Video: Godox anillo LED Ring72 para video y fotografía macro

Comparing the two of video and photography the differences that I see is obviously that brightens the image but also brings out those little intricate details and textures that probably your eye wouldn't be able to pick up unless it's actually lit. So before we again I'm just gonna take some before and after shots so you can really see the difference of using a ring light and not using one.
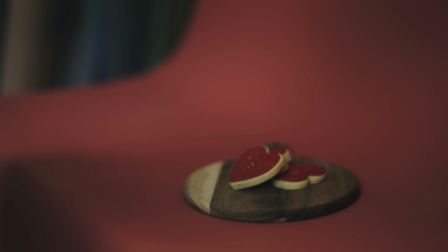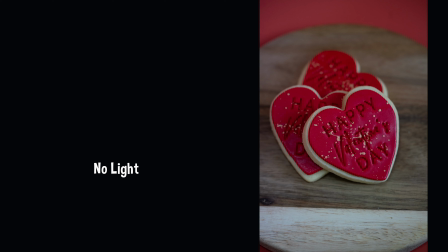(5:26)
So this is the bra that you'll see here and now I'm going to just quickly look at it with some light.
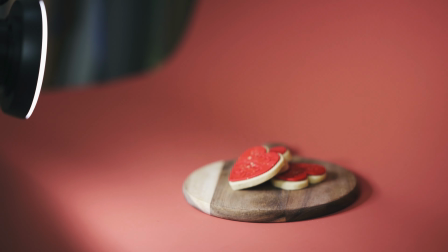(5:33)
That's nice. Now what I really think at the moment because it's quite harsh, the lighting I don't think you'll be able to see it,
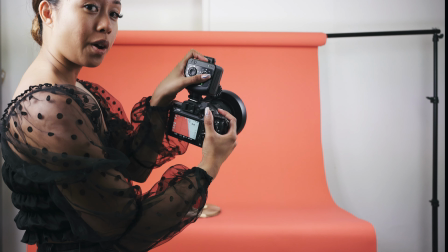(5:40)
but I'm gonna actually dial down one of the things here so we can get a bit more dramatic lighting.
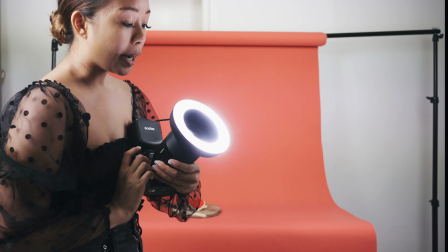(5:47)
Now the good thing is it doesn't have to be fully dramatic but I think it'll just add some nice sort of dimension to it.
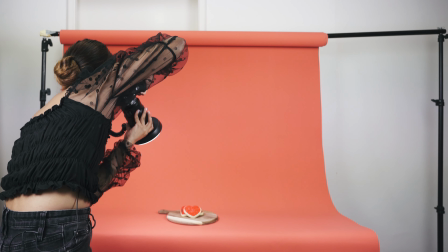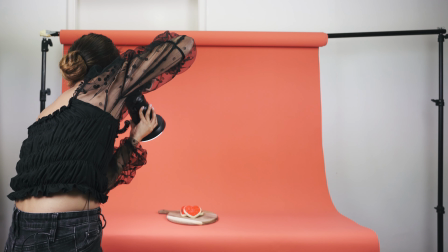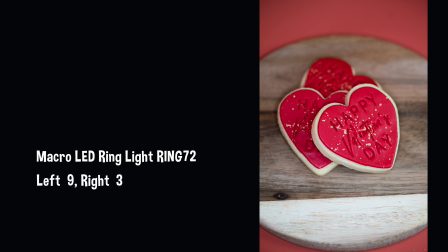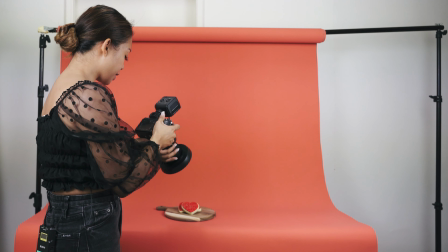(6:11)
While we're on that topic I'm going to quickly get some video of this as well and
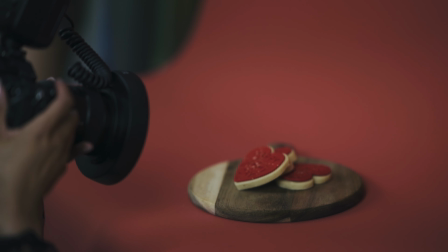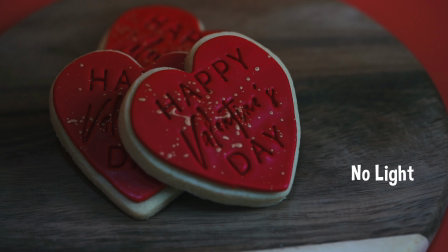(6:27)
this is without lighting.
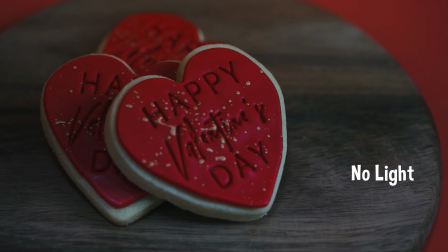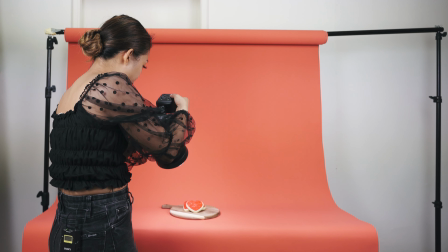(6:33)
Now we're just going to turn it on, turn the light on. So at the moment I'm really putting in the right which is at an eight and the one on the left is at a one.
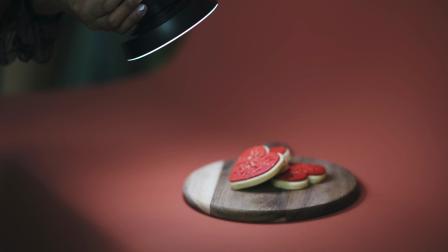(6:42)
So yeah, you just see straight away reflecting and exposing on the textures so
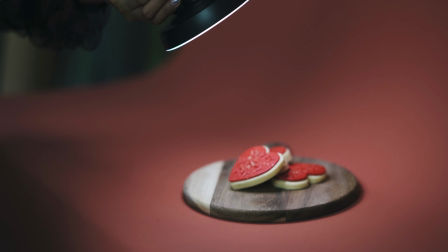(6:48)
the viewer in the audience can really see already what the cookie is like.
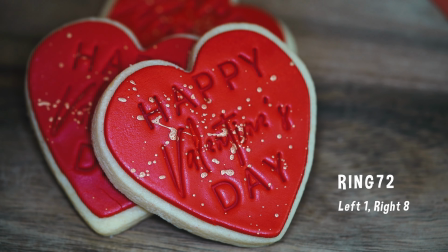(6:53)
It's actually feeding into pun intended the senses of the viewer.
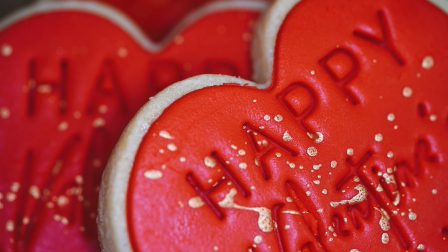Though I use it on the camera most of the time, one of the best things about it is that you can actually slip off the light and use it within cable's reach. As a creative, it's always nice to have that bonus of flexibility and just problem-solving.
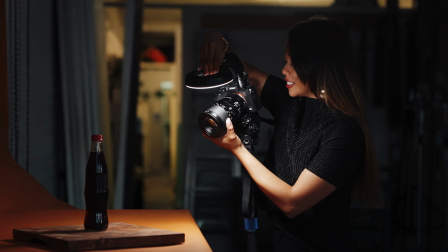(7:20)
And to have that with a light that is portable like that, that's a huge plus in my books.
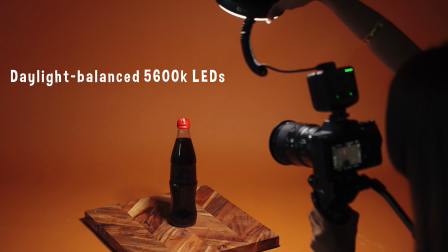(7:25)
One of the other things that are great about this light is that it actually hits 56,000k daylight,
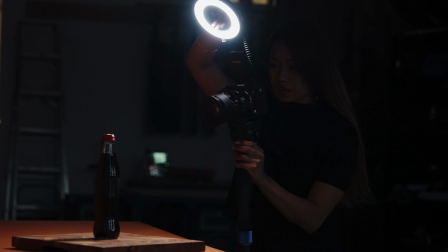(7:32)
which is a plus again when it comes to hitting the details that you need.
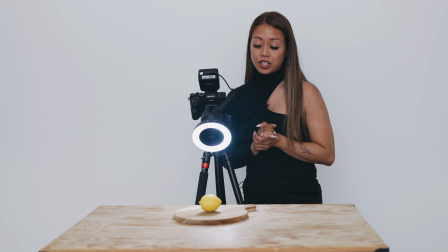(7:36)
We are here at the studio, we are about to do another demonstration of what it's like to control the lighting with your hand with the ring light actually off.
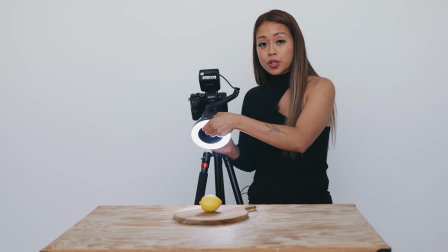(7:44)
So we're going to quickly just slip it off here bringing it upwards towards the ceiling and
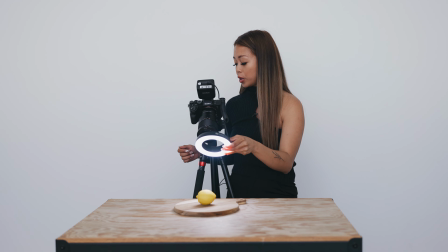(7:53)
then just bring it towards the product whatever you would like to do to help illuminate it.
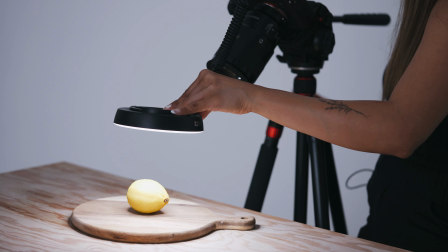(7:58)
So we can bring it around in a beautiful shape in a circle or whatever other form you'd like to desire for it to enhance the product that you are shooting.
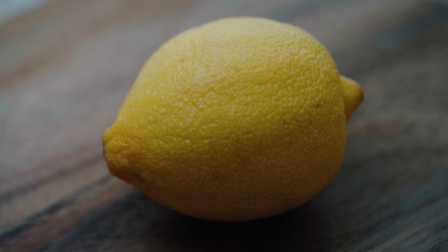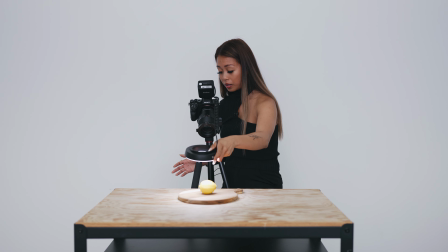(8:15)
We can even bring it up closer, high above it which
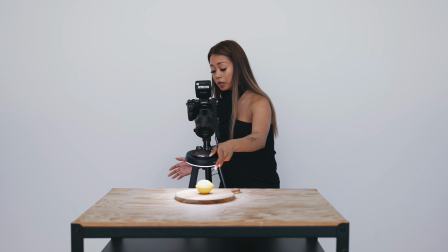(8:24)
is really really nice for food photography or even food video. You can bring it back for even a nice reveal shot.
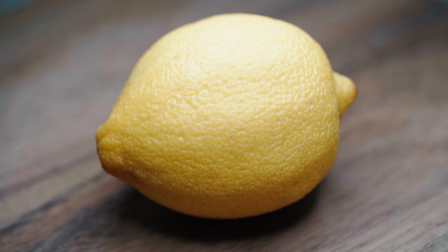(8:33)
Coming on through.
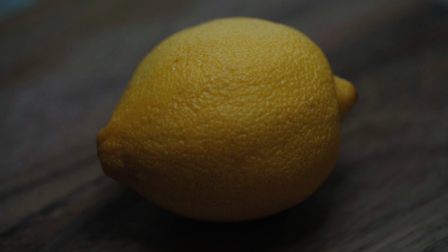Alright so we're basically now going to get to the next level of what we can do definitely with textures. This being with the lemon. So we've actually sliced it up and what you'll see in the next clip is how we actually get a much more dynamic and dramatic lighting.